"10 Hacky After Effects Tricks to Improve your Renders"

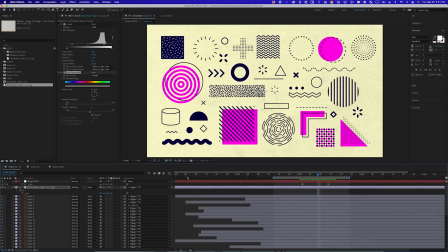And so now here's before and after. Now, the cool thing is, I'm gonna RAM preview this, that texture moves with everything.
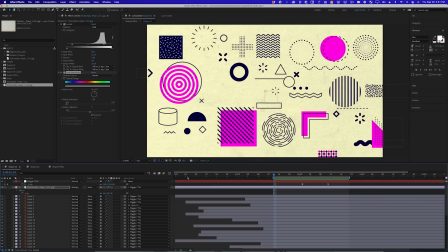So again, it's another visual reference point for motion. Now, I do need to go to this last keyframe here and make sure that at that moment in time,
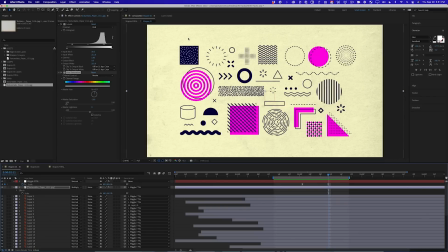this texture doesn't start to show its edge or something, and it doesn't, but I'm getting this weird little spot down here, which caught my eye. So I'm just gonna nudge this over and find sort of a less noticeable part of the texture.
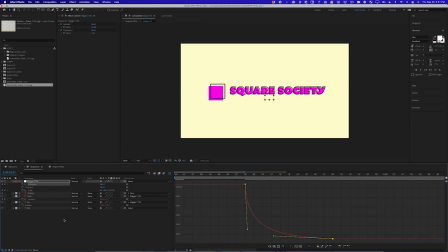There we go, I'm digging that. I can then copy this layer, bring it over here to the title resolve, and I'll just do the exact same thing.
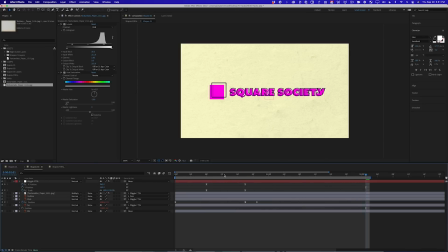Parent it to the null, go to the beginning to make sure that, you know, we're not seeing any weird spots, go to the end to make sure that we're not seeing the edges. And so now this shot also has another visual reference to let us know that we're zooming.
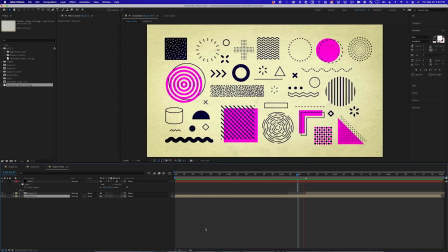And so now when I play this down, you're gonna feel that zoom a lot more because of that texture. Now this texture is pretty heavy-handed actually, and that is something that I am generally okay with, but I'm gonna go ahead and turn the opacity down to 50%.
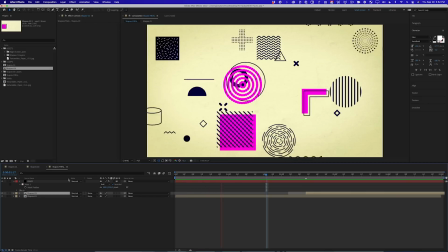One of the things you have to be careful of when you're using hacky tricks like this is not overdoing it,
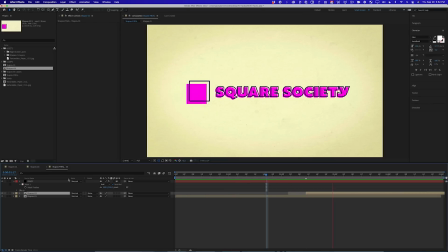because you're usually doing this when you're tired and you kind of want the job to be over, and that's when you start to get a little not subtle, and you want to be subtle.
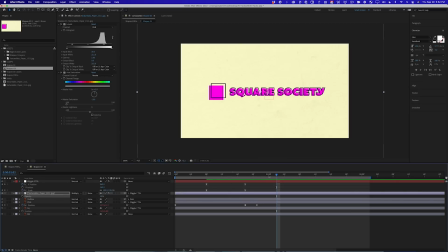Now that we have the texture on there, I'm not sure that we still need this exposition move. I think that that might just be adding one thing too many.
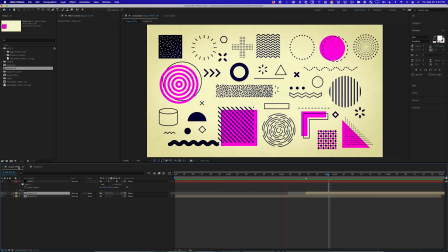So let's try it without. Yeah, I'm digging that. Okay, great. So I think we got time for one more trick.
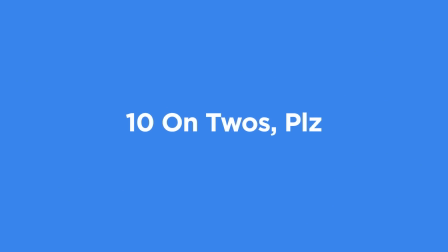And this trick comes from one of my favorite animators, Mr. Fraser Davidson of Cub Studios. Ladies and gentlemen, give the man a round of applause. So Fraser gives me this cryptic advice. Fraser on twos. What does that mean? That's a great question. So back in the before times when people used pencil and paper to draw every single frame of animation, film projectors ran at 24 frames per second, the same as they do now. But that's a lot of frames to draw for 1 second of animation. And it turns out that you can get away with drawing half that many and it still feels pretty smooth. And so if you're drawing on every other frame, that's called drawing on twos because it's every 2 frames. Now, in reality, animators will sometimes draw on ones and sometimes draw on twos, and you can kind of play around with the timing of it. But when you animate something in After Effects, by default, it's gonna animate on every single frame of your comp.
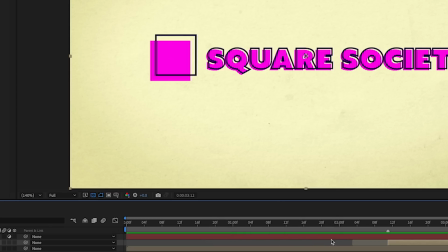This is a 24 frames per second comp. So that means every single frame, 24 times per second, this thing is changing.
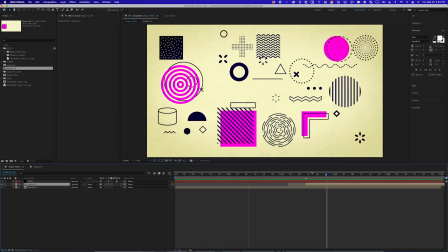And so that's what gives it this really kind of smooth feel. Sometimes that's what you want.
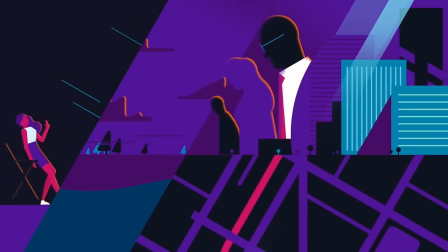That's almost never what Fraser wants. If you look at Fraser's work, everything's animated on twos.
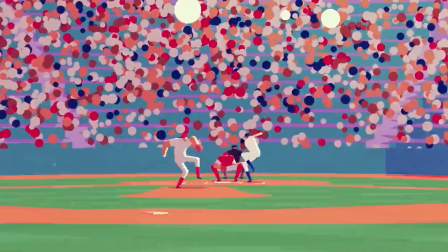Everything has this effect that kind of attempts to make it look more hand-drawn. And frankly, that is a lot of what we do as After Effects artists. We try to take these perfectly pixel perfect animations and mess them up so that it does look a little bit more hand-drawn because that's just generally more visually pleasing to us.
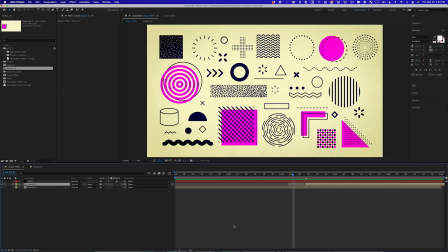So there's many ways to make this look like it was done on twos,
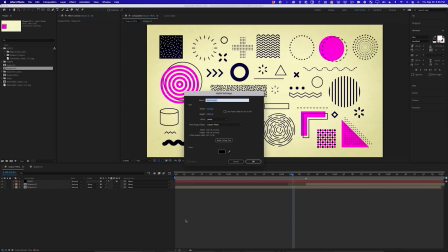but the easiest way is you just add an adjustment layer over the whole thing, and I'm gonna call this on twos,
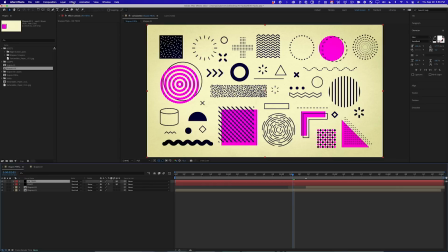make it an adjustment layer, and then go up to Effect, Time, Posterize Time. And that's it. And then you just go up and tell it which frame rate you'd like.
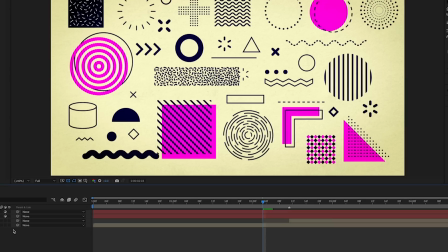So I'm gonna type in 12, and if I page up, page down, you'll see now it's only showing me every other frame.
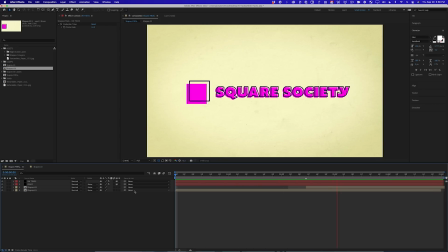It's pretty interesting, right? There's something about it, and you'll see a lot of motion design animated on twos like this. It just gives it a little bit more of that vintage hand-drawn look. Okay, fine, one more bonus hack, and it's only out of respect to Fraser because he does this all the time too. So here's what this hack does. This hack basically makes things look even more hand-drawn. And it's gonna do that by subtly distorting the artwork on every single frame.
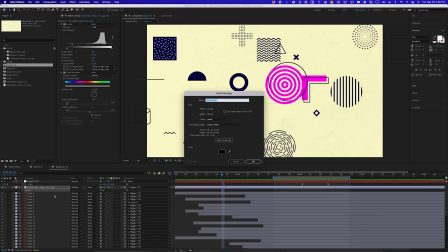So to do this, I'm gonna make a new layer and we're gonna call this Turbulent, and you'll see why in a minute.
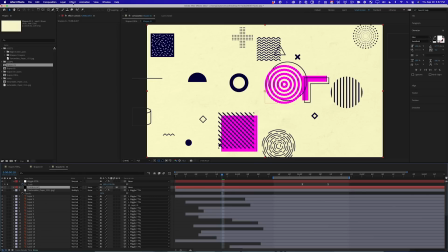I'm gonna turn that into an adjustment layer and we're gonna add the effect Turbulent Displace, which is in the Distort menu. There we go. Okay, now it's important that the Turbulent Displace effect is not on top of the texture because we don't want the texture to move.